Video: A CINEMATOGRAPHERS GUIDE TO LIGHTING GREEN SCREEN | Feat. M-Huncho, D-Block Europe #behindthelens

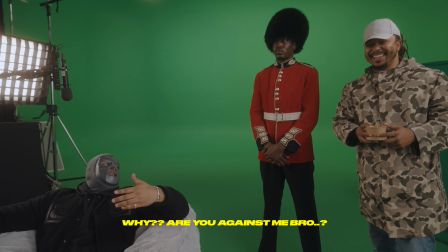0:00 Why are you against me bro?
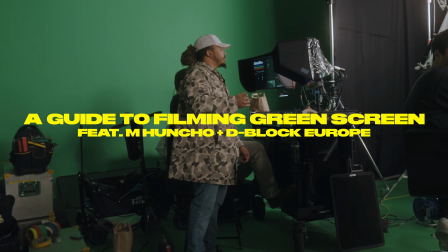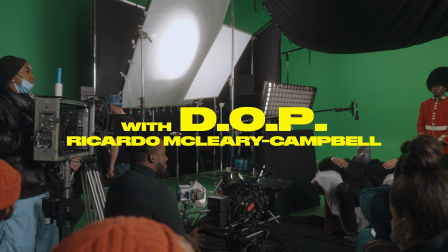Yes yes my people, my name is Axel Moria Ritz, aka Ricardo McCarrie Campbell. We're here at Malcolm Ryan's studio, shooting for Spotify and No Cap. The talented pack, my crew, my family. We've got director Josh with me right now behind camera. But yeah, today's going to be a very fun shoot. We're actually going to do a green screen shoot today. So I'll be running you guys through how we set up green screen, how we tackle that problem, which will actually come to a solution. But anyway, enough talking, let's go inside. Now to get that high-end quality for Spotify, I hired out the Arri Alexa Minis,
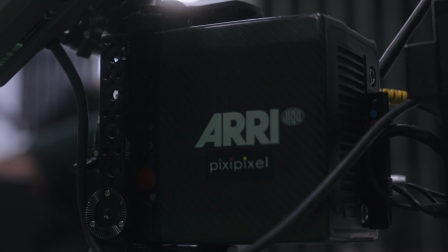0:47 now these cameras are some of the best in the market, they're world leading cameras, now couple them with the Master Primes,
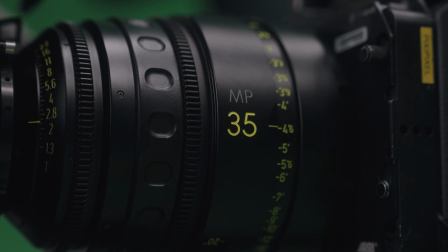0:52 these lenses when image quality is a priority you get out of the Master Primes, totally sharp, zero distortion, no chromatic aberration which all helps with the key of the green screen.
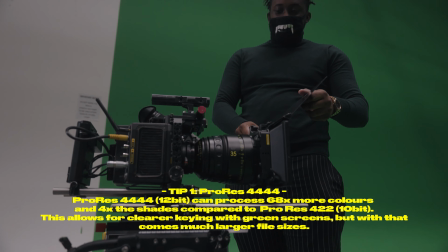1:00 On top of that I shot in ProRes Quad 4 which these cameras can do to allow the best sampling of colour so the green screen will cut out easier. Yes, we're on set for No Cap, Spotify. Right now the crews are setting up behind me. We've got camera crew, we've got lighting crew. Today we're going to be running through the green screen, as I said. One of the most important things about green screens is making sure it's lit evenly. Luckily, the studio is already lit, so we've got space lights up there, which you'll see in a minute as we cut to it. But yeah, we've got the space lights there, making sure the green screen's lit evenly with some panel lights, which will make sure we've got a nice even spread. You want to do this so the green screen keys out properly, but I'll show you a bit more of that later as we look at the Flanders Monitor. So we've got a Flanders Scientific Monitor. are my DIT who will be showing us how the green screen is lit to see if it's lit evenly. Let me just get started, it's just the early morning but you know.
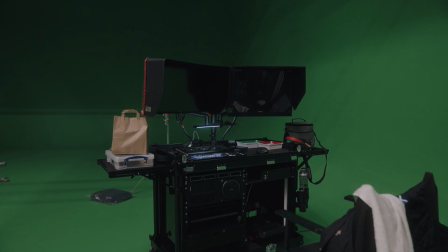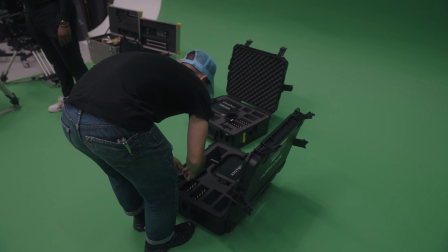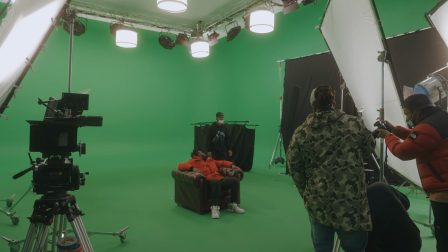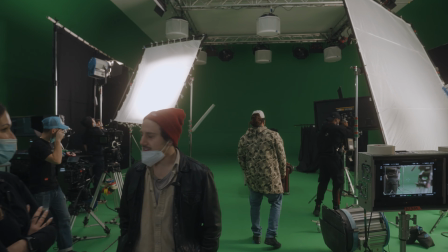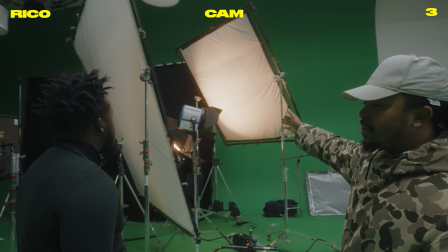2:02 So lighting's set up. Today we've actually got an 8x8 Ultra Bounce. I'm shooting a 12k into there, bouncing back through a 12x12 half grid diffusion.
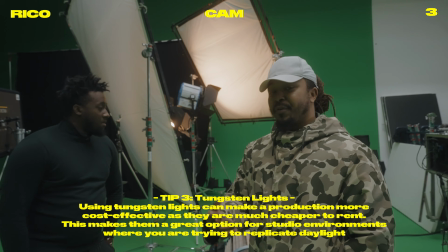2:11 The idea is to get like a nice soft fall off of light onto the talent. Very flattering, very attractive and it's almost like they're not lit.
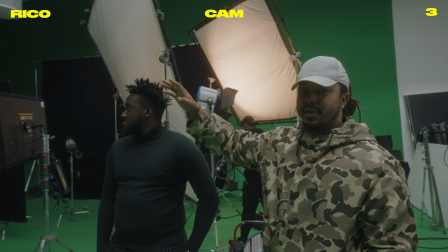2:17 We have backgrounds of like London going in the background so we're hoping that it kind of bends very nicely if they're lit very softly but that's
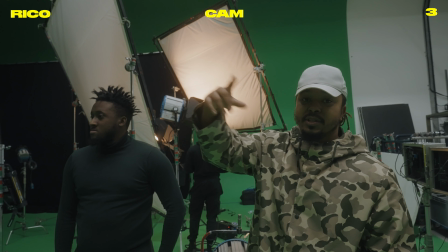2:23 pretty much it today we've got some black out going on the side so the green doesn't spill everywhere put some blackout on the floor and then over
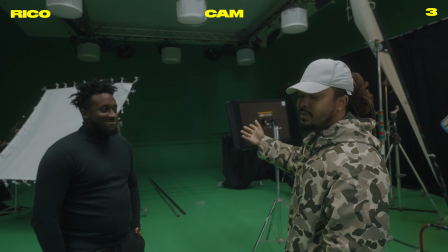2:29 here we've got some more blackout so a lot of blacking out to make sure lightning amounts around we don't want any green in the skin tones or the set itself yeah that's pretty much it
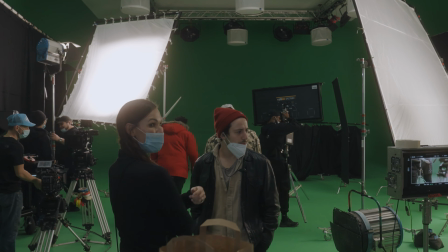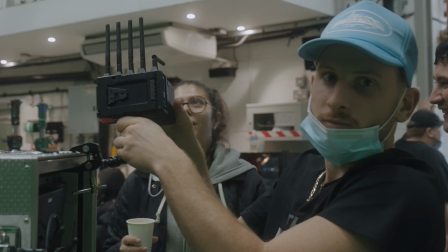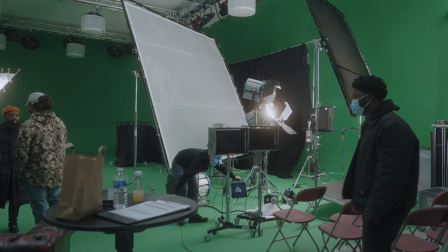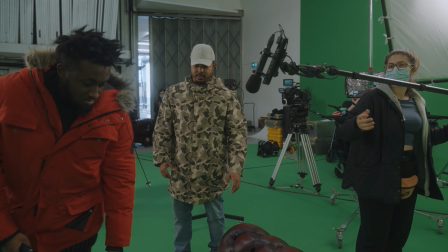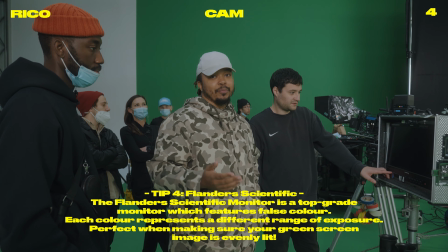2:59 so today we are using the flanders scientific monitor um they're brilliant for false color so a lot of cameras have false color to let you know the different
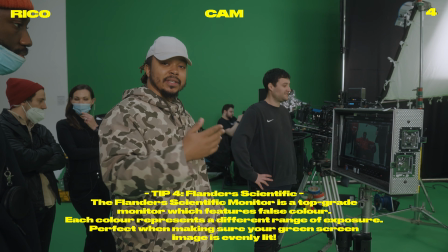3:06 exposures and the different levels of skin tones where the background is and etc to make sure the green screen is that evenly we've got a
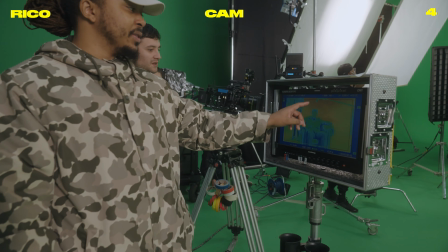3:13 false colour actually on the screen so if you come have a look we can do that and you can see the green screens in all yellow so it's lit print pretty
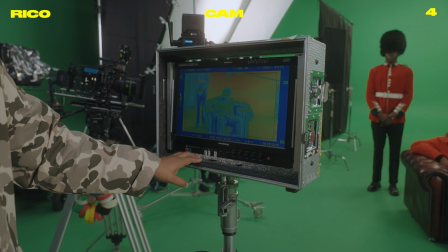3:18 evenly which will cut out our actual subject so yeah we're trying to aim to get that pretty even and it will create
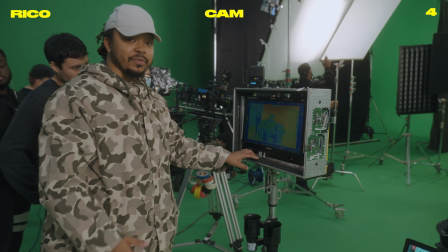3:24 a nice cutout so yeah that's pretty much false colour and the final scientific
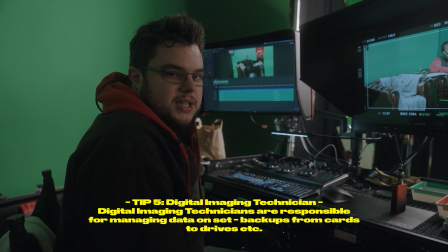3:30 i'm the DIT which stands for digital imaging technician i basically assist the camera team predominantly the
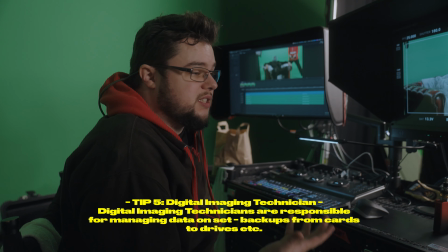3:36 DOP my main focus is to deal with the data from the camera cards wrangling them checksumming them,
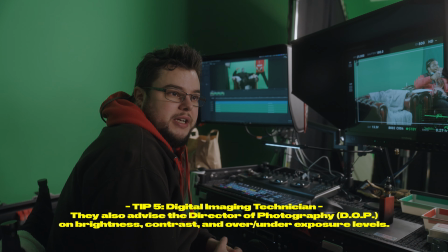3:42 organizing them, making sure that nothing is lost and create duplicates. Sometimes we make more than one duplicate.
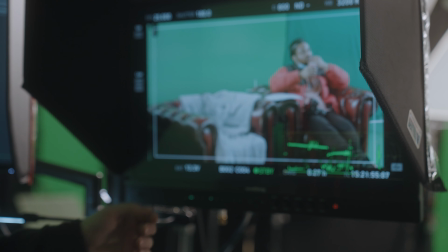3:49 We're doing predominantly green screen today, so one of the things is to assist the camera team in using false color.
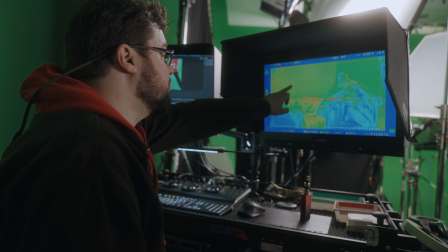3:56 So here we can use false color and we can see that everything's at the right temperature so they can easily key it out in VFX.
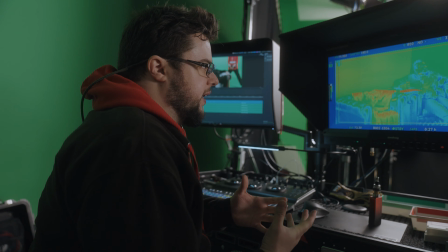4:03 When you're dealing with green screen it's always a very complex thing to do.